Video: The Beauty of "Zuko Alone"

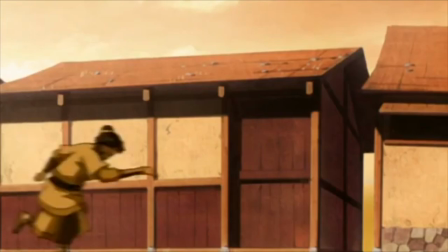With all the men in fighting condition off for war, these guys are really left without anybody to stand up to them.
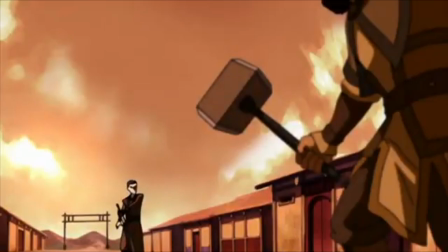But the thing is, these are Earth Kingdom soldiers, not Fire Nation, not undercover spies,
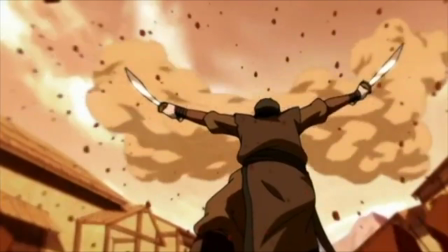they're born and raised Earth Kingdom citizens, and Zuko is unable to do anything about it without blowing his cover,
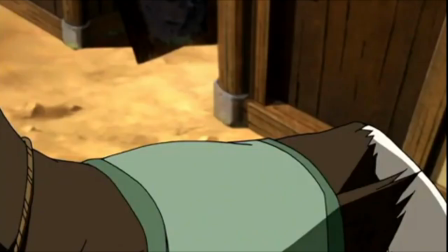without revealing his identity. So he leaves, but not before being offered dinner and a place to sleep for the night by the boy he'd protected from those soldiers.
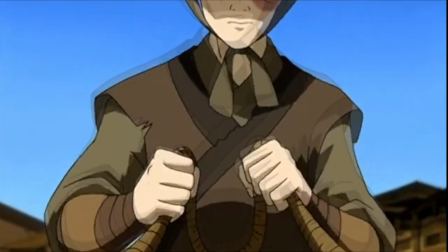Zuko accepts, since he really doesn't have much of a choice in the matter. He wouldn't make it much further without their help.
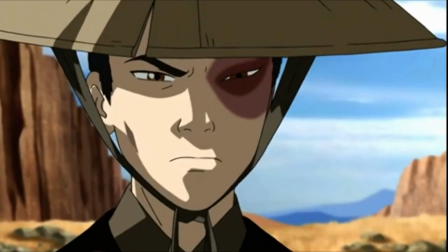Before dinner, Zuko offers to help out with the roof of the barn, something that we see he has very little, if any, experience in.
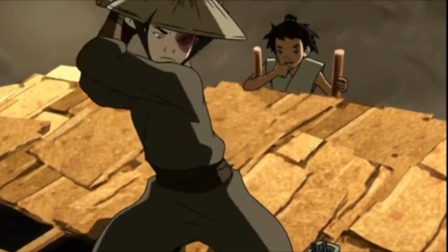Here once again, we see the show beginning to humanize Zuko. It's a little thing, but seeing Zuko pretty much have no idea what he's doing when working on the roof,
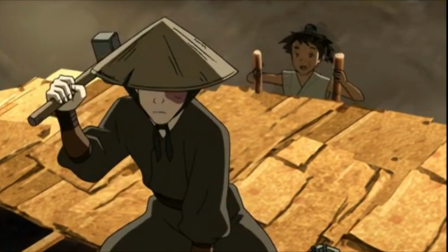but still wanting to help out in any way he can, it helps the audience relate to him.
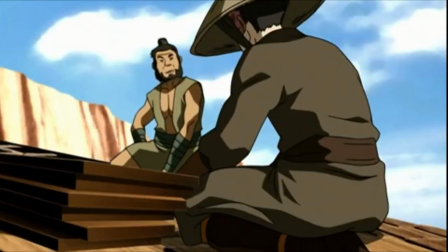Throughout the first season, specifically the first couple of episodes, Zuko is more of a well-oiled machine rather than someone the audience can see themselves as.
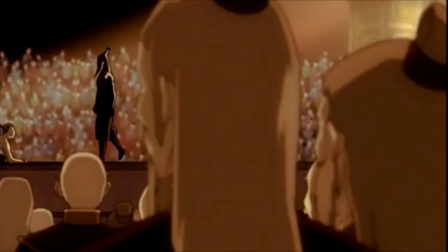We feel sympathy for his situation with his father and his management, but maybe not relate to it.
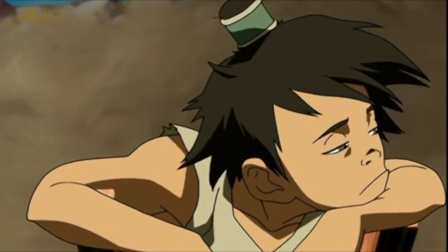But this, not wanting to accept charity, being screwed out of something by someone above you,
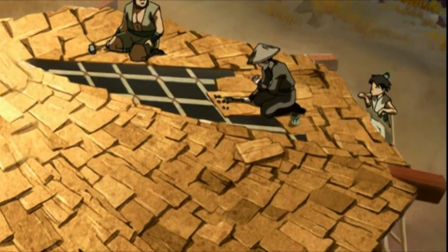feeling like the odds are stacked against you, feeling alone, these are things we can all relate to.
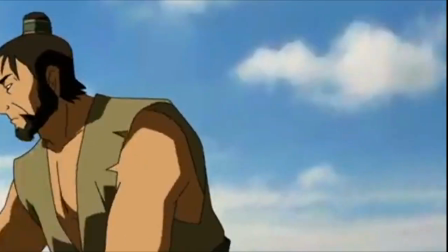These are things that humanize Zuko to the audience, which by now you may have realized is the goal of this episode.
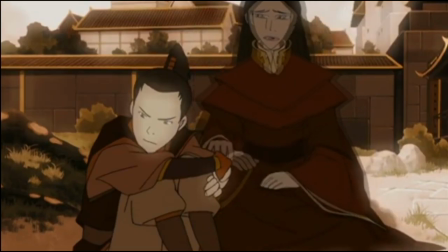Next we're led into the first flashback.
That's what moms are like. If you mess with their babies, they're gonna fight you back.
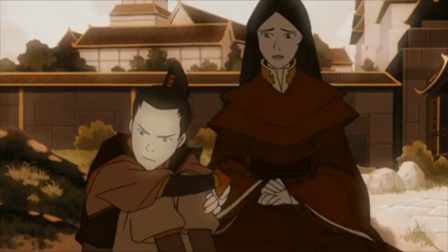Here's another tiny detail that lets the audience relate to Zuko a bit more. To see how he interacts with his mom is endearing to the viewer.
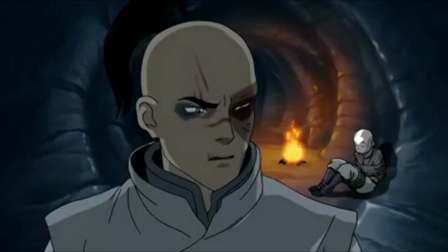It lets us see that at least at one point in time, that cold exterior was once a lot warmer.
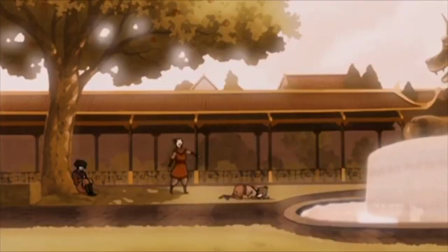And it's almost sad in the way that things turned out. And it leaves the audience with a question in the back of their minds.
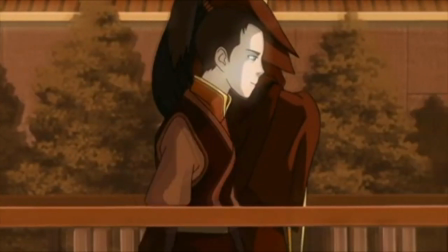What happened? What could turn this into this?
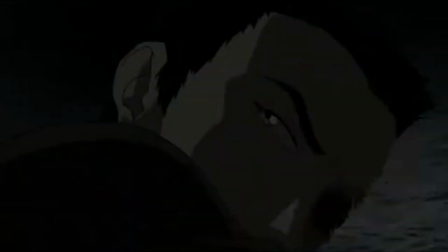We go back to the present day with Zuko sleeping in the barn and the boy from earlier sneaking in and taking his swords out for some practice.
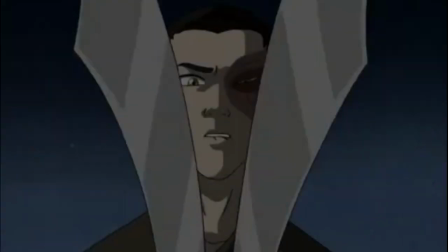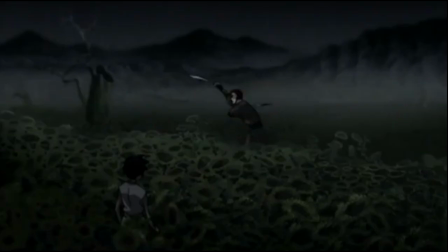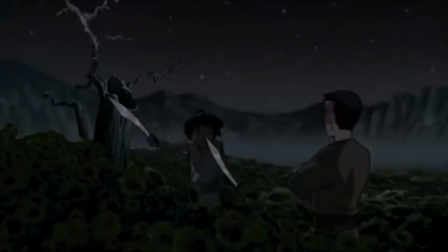Zuko explains to him how the sword should be wielded, but if you look below the surface, it has much more meaning.
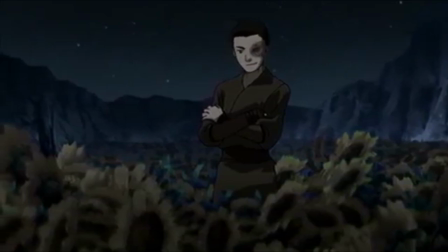Throughout the show, Zuko is constantly dealing with an inner turmoil inside of him. His identity.
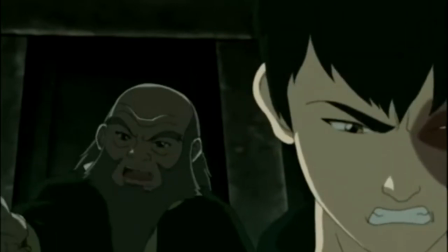Who are you? And what do you want? Zuko is always trying to be two people.
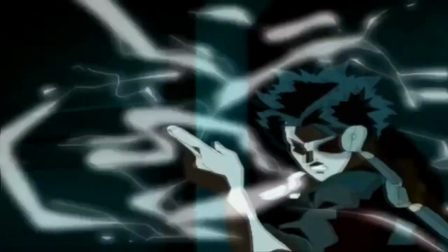On one hand, he wants to be the man that his father wants him to be. Cold. Ruthless.
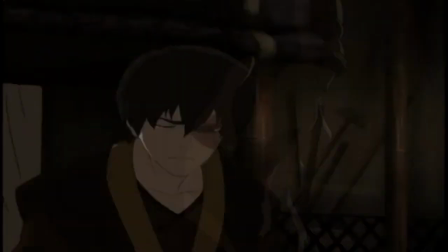A machine of war with a scar to prove it. But at the same time, he wants to be the boy he was before the loss of his mother.
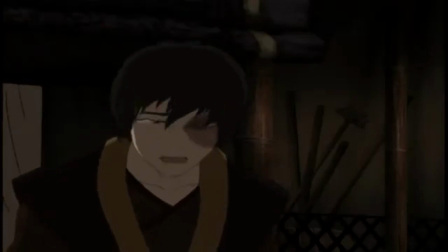Compassionate. Caring. Innocent. He wants to be both of these things.
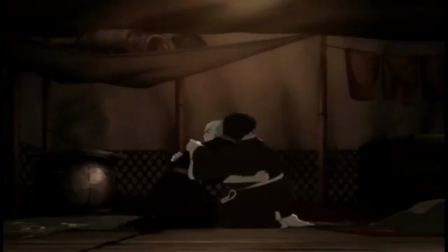But neither one can ever win out. leaving Zuko constantly steaming in turmoil.
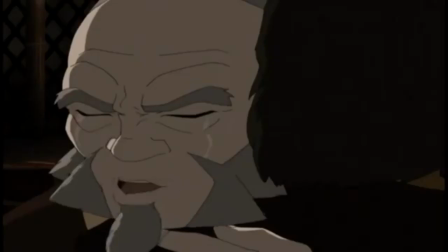But just as the swords are two halves of the same weapon, both of these people that Zuko is trying to be, are both him.
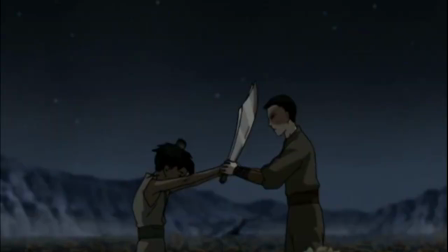Neither one is his true self, they are both halves of the same whole.
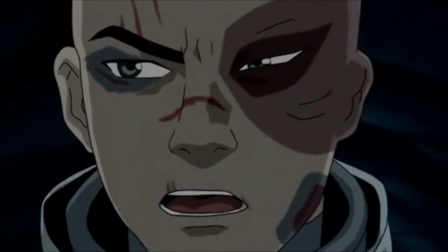He is shaped by his compassion and his scars, his mother and his father, good and evil.
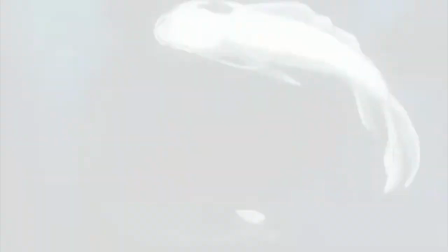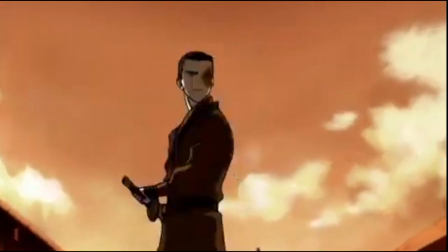Later on, we see Zuko heading to the center of town to save Lee, the boy from earlier. He pulled a knife on the soldiers trying to defend his family, a knife that Zuko gave him.
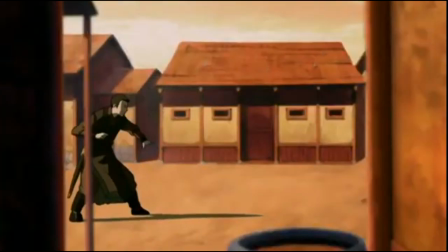Zuko feels some kind of connection to him. Throughout his whole life, he was taught that the other nations were inferior to the Fire Nation,
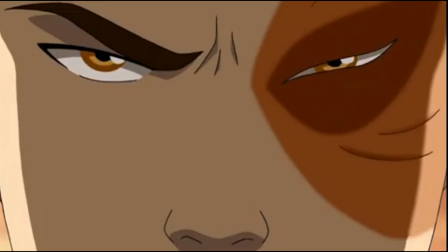but yet he still sees the kindness that this poor Earth Kingdom family has offered a total and perfect stranger.
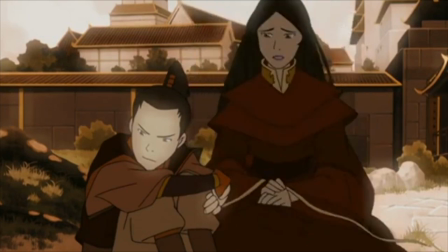And Lee, he reminds Zuko of himself, feeling an obligation to try and guide Lee down the right path.
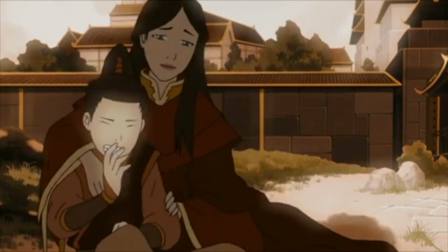The path that Zuko didn't choose. Zuko draws his blades and begins to fight with a group of soldiers.
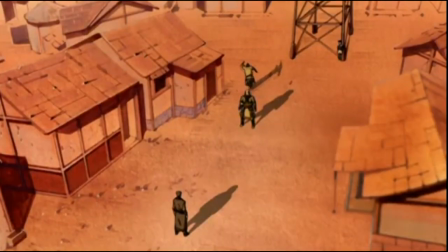He makes quick work of the first couple of soldiers. So now, all that's left is the leader. The one who's been personally antagonizing Zuko and Lee's family.
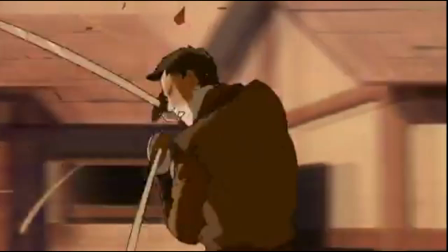And he pretty much wipes the floor with Zuko. It isn't even close at first.